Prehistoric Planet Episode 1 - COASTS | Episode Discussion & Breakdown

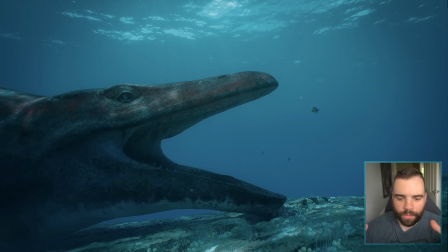It's kind of like with the shot with Rex earlier on with the Mosasaur. And you see the Mosasaurus just slinking up behind it, mouth opening, ready to... And the music building up, and the music's tense and it's exciting and exhilarating and it's all building up to this dramatic, jaw-clenching moment.
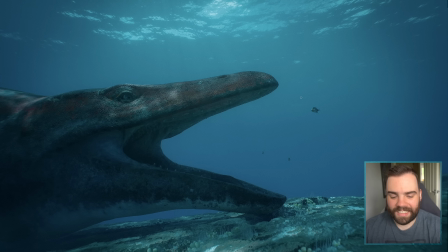And then the Mosasaurus stops, and it sits here on the rock with its mouth wide open. And it's because these little fish, they come and they clean it. And you'll see, again, I think the fusion of CGI and real world here is fantastic.
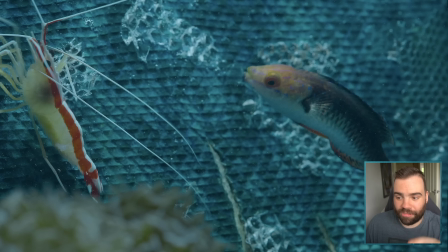To the point that I don't think this is CGI at all. I think what they literally did was build, because the Mosasaurus needs its skin cleaned off, right? It's loose skin, as you can see here. I think what they must have done is build like an actual model. It doesn't have to be a full Mosasaurus, of course, but like a sheet of skin. And they've made a fish food that looks like skin.
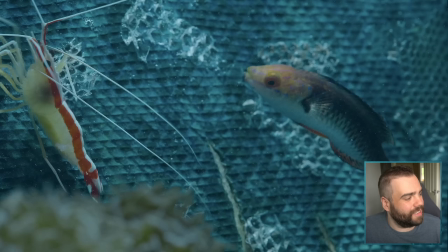Or they've made something edible that looks like this Mosasaurus skin. And then they've got these fish and these shrimp, etc. feeding on it. Because I don't think these are CGI. And that suggests that the backdrop isn't CGI as well. So I think that's a really interesting idea. That I feel like that's what's happened here. I don't know for sure, but I feel like that's what's happened.
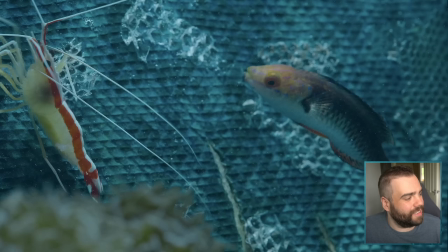But the subversion of expectations here with the Mosasaurus is really fascinating because we've already had that moment earlier. We've already built these Mosasaurs up as these gigantic predators of the ocean, the kings of the ocean, essentially. This was the largest predator in the ocean at that time. This is, you know, towards the end of the Cretaceous, in the Maastrichtian.
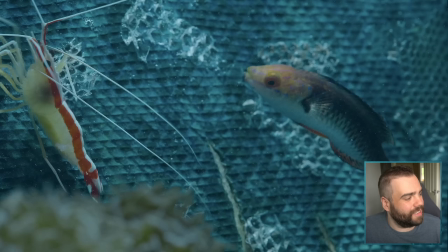And, you know, in the very first scene of the entire documentary, we see the Mosasaurus slink up in a very, very similar way and snatch that baby. It's killed this adorable little baby T-Rex. So we already kind of feel the Mosasaurus in a way.
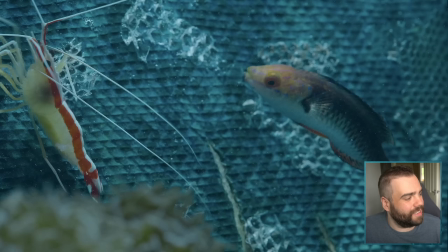It's built up as this ferocious predator. And then here, it builds up in the same way, the same tense music, and then it stops, and it's a real nice subversion of what you expect. And I think a lot of that has been a very purposeful choice to have both in there, because by doing this, we kind of see the other side of what's...
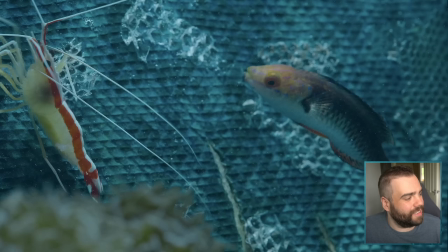I mean, you could frame another scene with like a Triceratops or something and have the T-Rex hunting it, and you could frame the T-Rex as this ferocious, terrifying predator stalking it, chasing it, devouring it. And we're going to see stuff like that in the Forests episode as far as I know. So I think it's really important to kind of show both sides of all these animals.
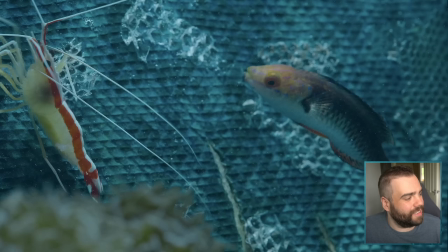You know, at the end of the day, they're not playthings. They're not here for our entertainment in a way, or they never were. They have to hunt, they have to kill, they have to do things that we might find like, no, don't kill the baby. But also everything else around that, they're not black and white.
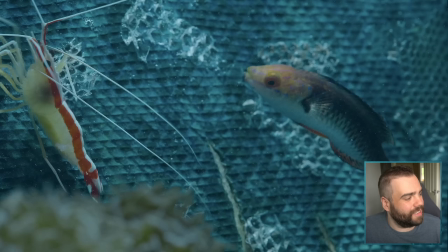There's kind of like how herbivores in shows always get portrayed like super calm and friendly, and it's been really nice to see a lot of shows recently, even the likes of Camp Cretaceous, have shown herbivores as more aggressive, defensive, angry, grr, whatever. The same kind of has to be done with the carnivores as well.
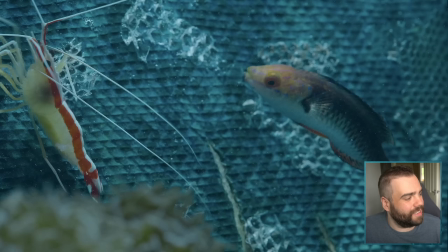We need to see them as playful and joyful and weird and funny and all this, but we also need to see them as carnivores, as hunters. And this was just a really nice play on that whole thing. I know I've gone on about it a lot, but it's a great moment. And that's why I'm hoping everyone's watched this before they watch this video, because I wouldn't want to ruin that moment.
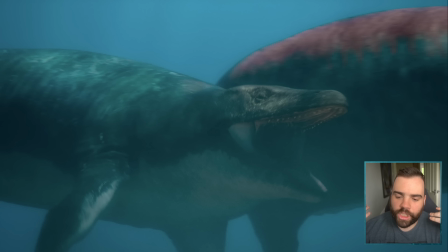But then our Mosasaurus gets attacked. A young buck, a young male comes in and looks, you know what? Literally, that spot, that rock, my rock, it's a nice rock. I would like the rock. And I don't want to say this is my favourite scene, but it's up there. What did I write here?
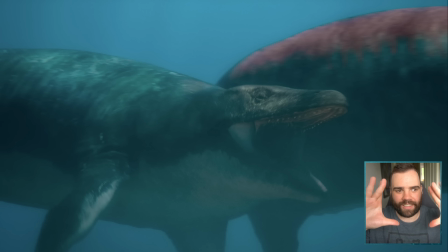The attack is sudden and brutal. Yeah, so the Mosa's kind of resting there, just sort of chilling, and it's breathing every now and again and just kind of having a nice time. And then, bam, the younger male comes in out of absolute nowhere. It's a very sudden, brutal attack, and they're fighting, and the fight is phenomenal.
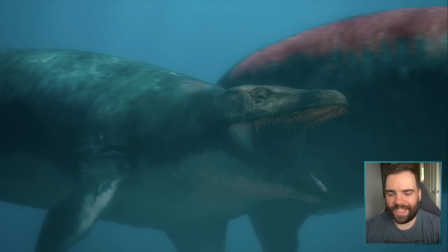It's so well done. It's kind of this beautifully choreographed underwater battle, and it's vicious as well. The Mosasaurus is twisting its flipper and it's biting down on it, and there's like a body slam moment, and it feels like a proper choreographed fight in like a film, you know, in a modern film where two people are beating each other up in some ways.
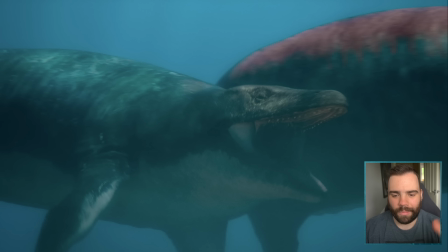It feels like a proper fight with like a little story behind it. You know, one will be winning at one point and the other will come in, and Attenborough's talking over the top of it about how Mosasaurus these fights could be lethal.